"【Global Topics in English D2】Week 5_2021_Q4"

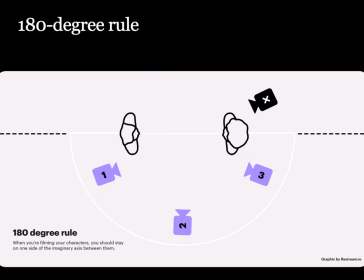(3:53)
The three cameras are on one side of the line, pointed at the object on the line, As the film unravels on screen, the spectator takes up any of those three camera positions
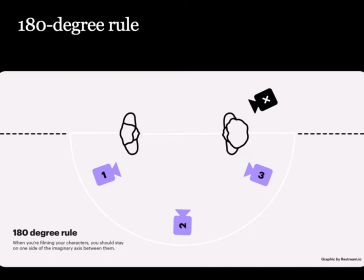(4:10)
depending on which shot position has been chosen at any given time and edited into the final cut. There is perfect logic in this perspectival gaze for the spectator.
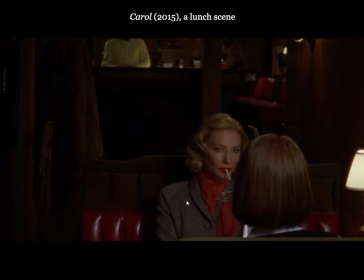(4:26)
For instance, please take a look at this slide These two shots are from Todd Haynes'
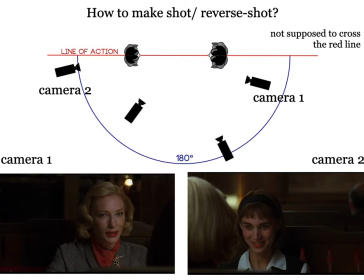(4:35)
2015 film Carol in which two characters, Carol and Therese, are having a meal together at the dining The camera places one character in the center of the frame in one shot and then the next shot does the
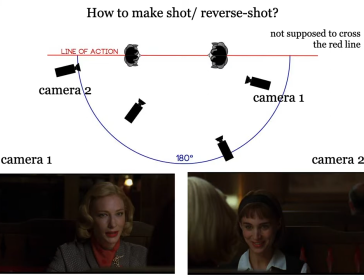(4:55)
same to the other character. After shooting these shots separately using two cameras positioned at different places, filmmakers edit different shots together to create a flow or otherwise a sense of continuity.
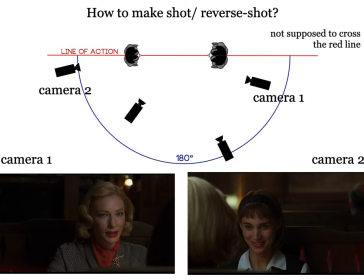But what if the camera went to the other side of the line? the spectator's perspective would be reversed they would be seeing things back to front if the
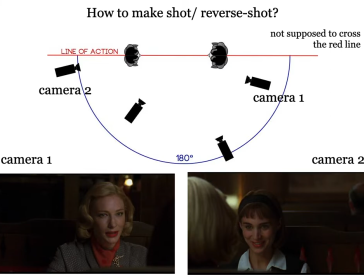(5:31)
object was two characters in a conversation their position would be reversed character A would be in character B's position then the 180 degree rule would be broken causing disorientation
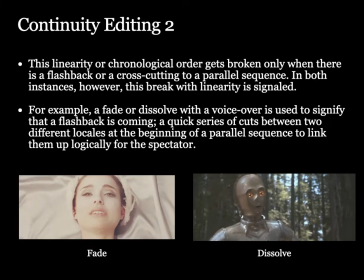(5:50)
Continuity editing is the one most readily associated with classical Hollywood cinema and is one which produces a very linear text. This linearity or chronological order gets broken
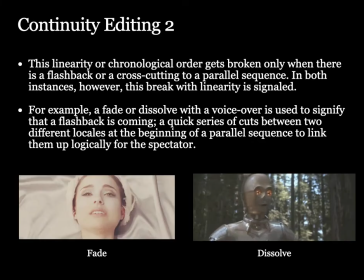only when there is a flashback or a cross-cutting to a parallel sequence. In both instances, however, this break with linearity is signaled.
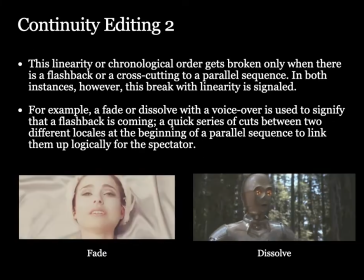(6:25)
For example, a fade or dissolve with a voiceover is used to signify that a flashback is coming. A quick series of cuts between two different locals at the beginning of a parallel sequence to link them up logically for the spectator.
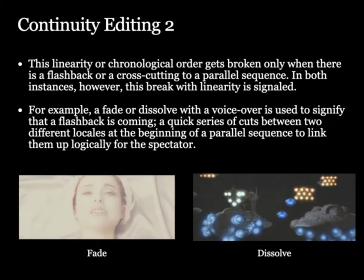(6:42)
However, film theoreticians have made the point that this seamlessness masks the labor that goes into manufacturing the film and as such has an ideological effect.
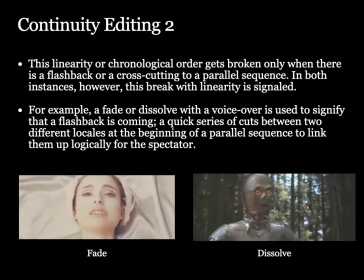(6:59)
This cinema gives the spectator the impression that the reality presents as natural what is in fact an idealistic reality.
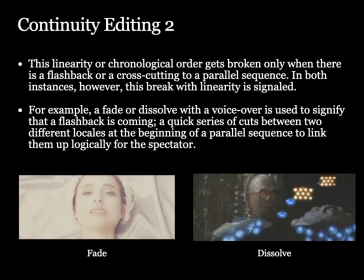(7:11)
The spectator has a sense of unitary vision over which characters believe they have supremacy. In this respect, the spectator colludes with the idealism of the cinematic reality effect seamlessly.
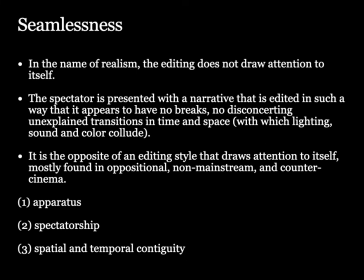(7:34)
Seamlessness is a key effect of continuity editing and is used to refer to the Hollywood film style where, in the name of realism, the editing does not draw attention to itself.